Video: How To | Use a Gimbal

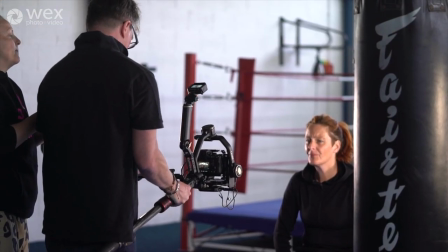(9:08)
Once we had that locked in, we could then raise the gimbal up above the subject,
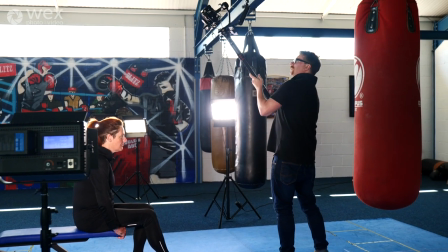(9:12)
Amish could stand back and look at the shot while I was trying to perform the move, and all I had to do was bring the camera slowly,
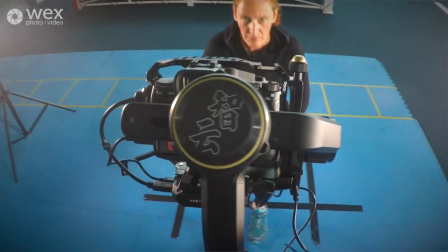(9:18)
steadily down in front of the subject and then push into her face. And it looks great, doesn't it?
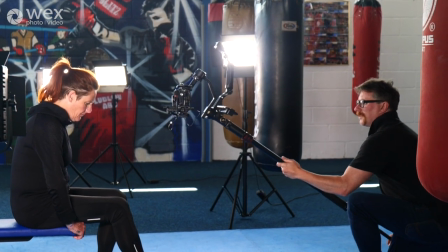(9:22)
It looks really nice, a really nice tilting shot which mimics a crane shot you can get from bigger pieces of kit.
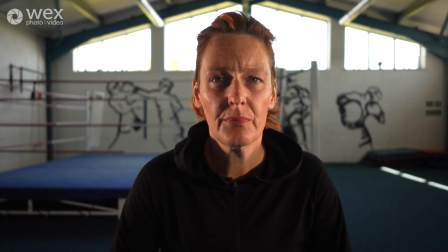(9:28)
Having two people to achieve this shot is much quicker and much simpler.
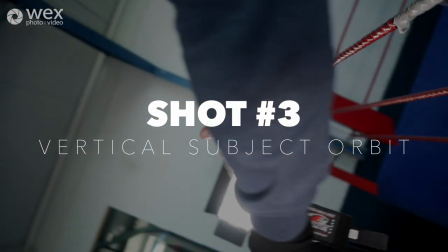(9:34)
So the next shot is the vertical subject orbit.
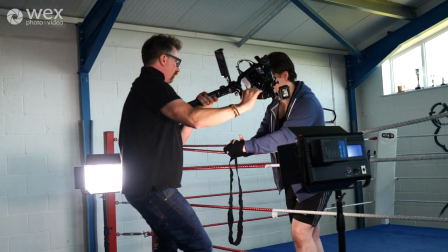(9:37)
Now this shot is a quite difficult shot to achieve because you have to swing the camera entirely around the subject in a vertical motion.
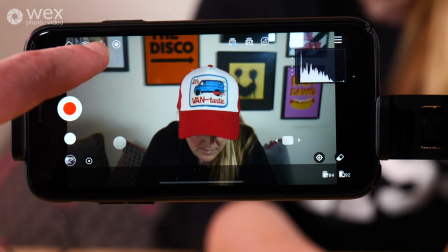(9:46)
So it takes a bit of getting used to but it's a really nice shot when you get it right. To get this shot we put the gimbal in the POV function which keeps the camera facing forwards.
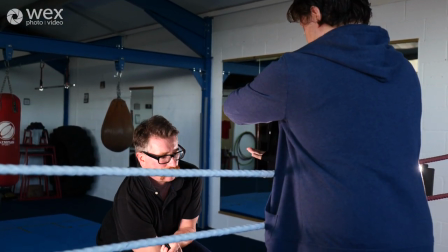(9:55)
Then it's just a case of me standing back and taking the image transmission screen so she can see what
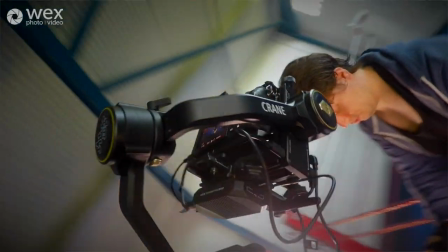(10:01)
I'm filming and me having a practice swinging around the boxers hands to get that kind of vertical swinging shot.
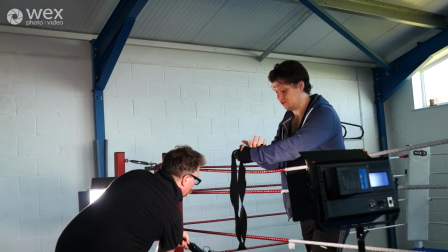(10:07)
It's quite difficult but when it's done well looks wicked.
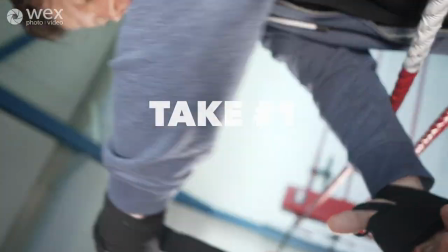(10:11)
It did take a few goes and it took a lot of practice trying to get this shot so we tried it a load of times and just picked the one that we felt looked the best.
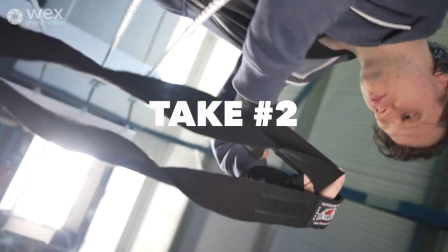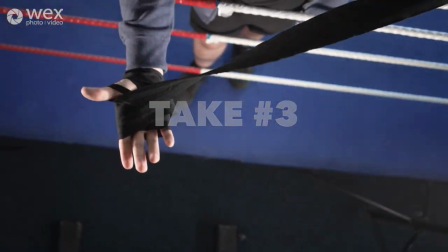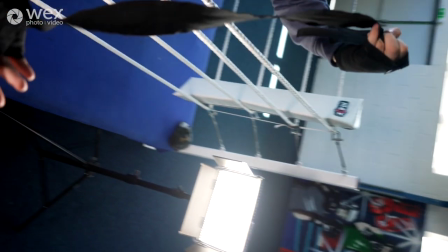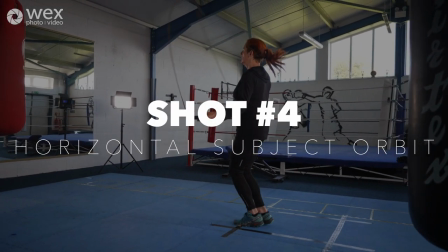(10:35)
So the next shot is the horizontal subject orbit.
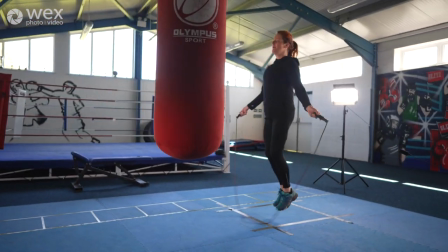(10:39)
Now this is basically just like the vertical subject orbit but obviously you're just walking around keeping at the same
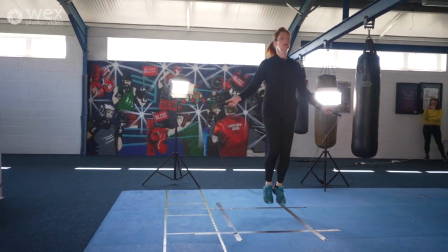(10:47)
distance from your subject using your ninja walk. So there's two ways you can achieve this shot. If you wanted to you could put on the subject tracking feature to make sure that subject is locked in the middle of the frame but
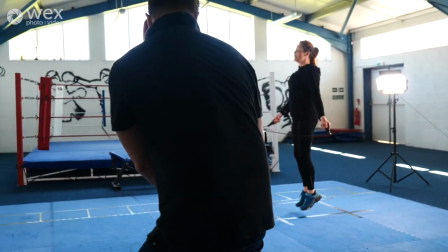(11:00)
the way we did this we were walking behind punching bags and we were scared that if we did that it might kind of try and knock the tracking
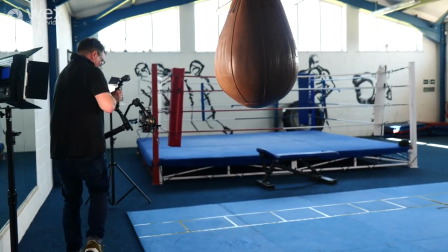(11:06)
off and it would lose the subject in the center of the frame.
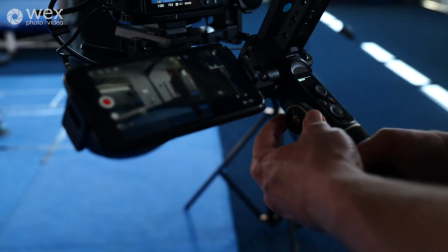(11:09)
So we opted to use the manual focus on this occasion and just make sure that we kept that distance from the subject.
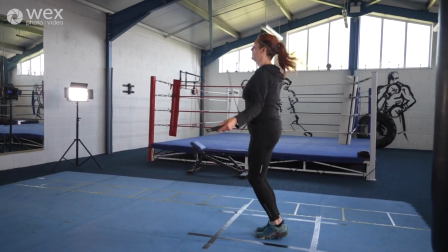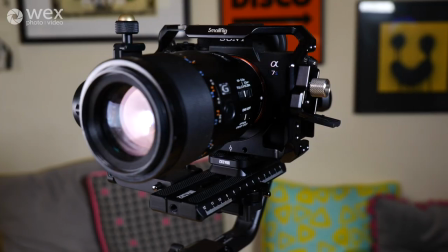(11:21)
And then what we did after that was we switched the lens from a 24mm to a 90mm which is a bigger lens, a heavier lens,
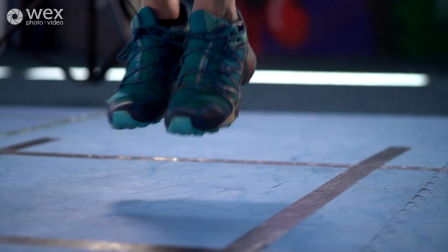(11:28)
so it took us to rebalance the gimbal, but then we got a much tighter shot of the subject's feet just as the rope was skipping underneath the feet
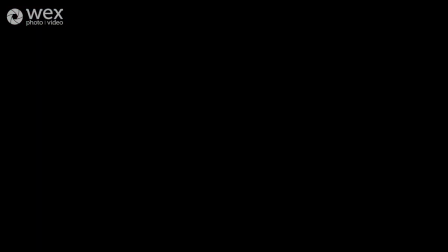(11:34)
to give us something to edit to from that wide angle shot. So the next shot is the mirroring movement.
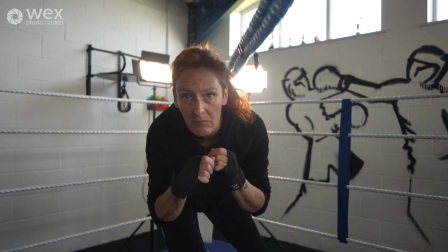(11:41)
We used a rope in the middle of the boxing ring and we ducked under the
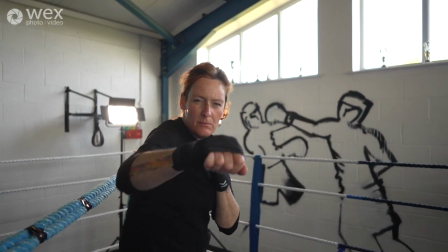(11:46)
rope and used the subject to punch at the camera as we ducked under with her,
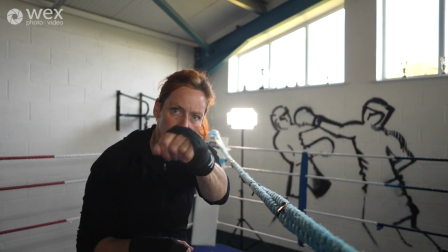(11:51)
which I thought was really quite effective.
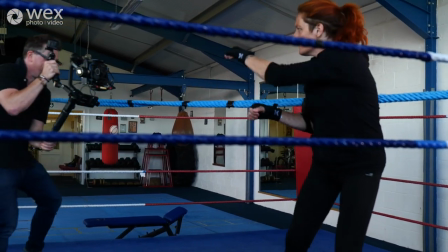(11:54)
So the trick to this movement is just following the movement of the subject as you duck under the rope and move backwards at the same time.
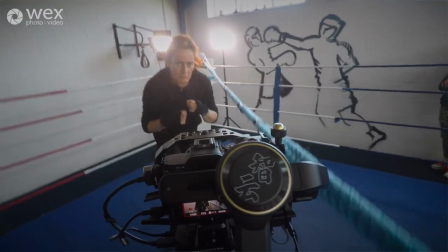(12:01)
If you tried to do this without a gimbal using just a handheld camera, it would be really hard. you get a lot of camera shake and a lot of movement around there,
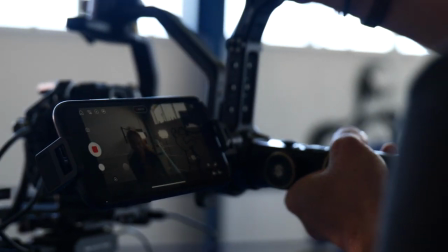(12:08)
but doing it with the gimbal gives you that perfectly smooth movement under the rope and back up again and the gimbal
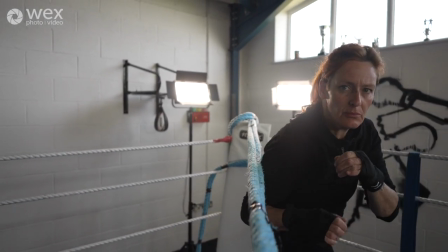(12:13)
absorbs all those movements and all that kind of weight and moving around perfectly.
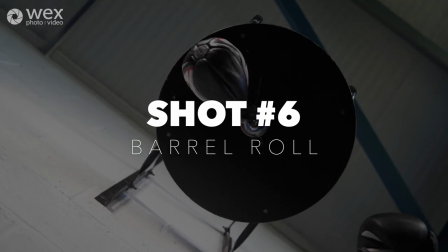(12:20)
The next shot is the barrel roll and this uses the vortex function on the gimbal.
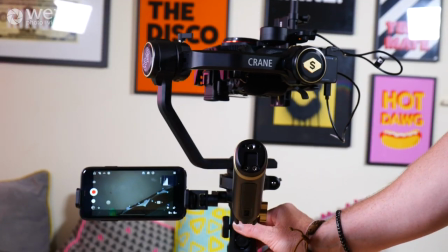(12:25)
So the vortex function will spin the camera vertically using the joystick function pressing left or right to spin whichever way you want to. We wanted to find a way of using a subject that could also spin and we could keep that ob subject in the middle of the frame while the background spins around the subject.
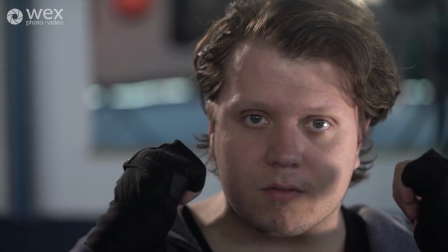(12:42)
So for the first attempt at this shot we wanted to use one of the boxers doing a sit-up sequence and then rolling
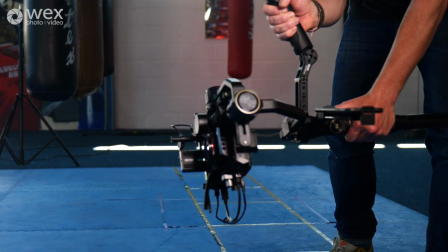(12:48)
backwards doing a backwards roly-poly which we could then mimic with the camera and try and match the speed of that backwards roll.
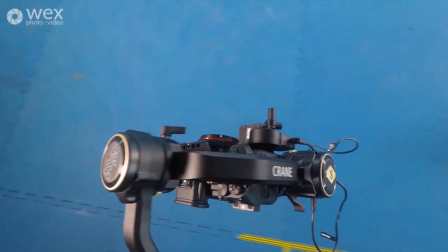(12:55)
Now for a number of reasons this was very difficult. So we tried it several times, I even went the wrong way once, and we tried to get the boxer moving but we couldn't quite match that movement and it was a really difficult thing to achieve given how much time we had.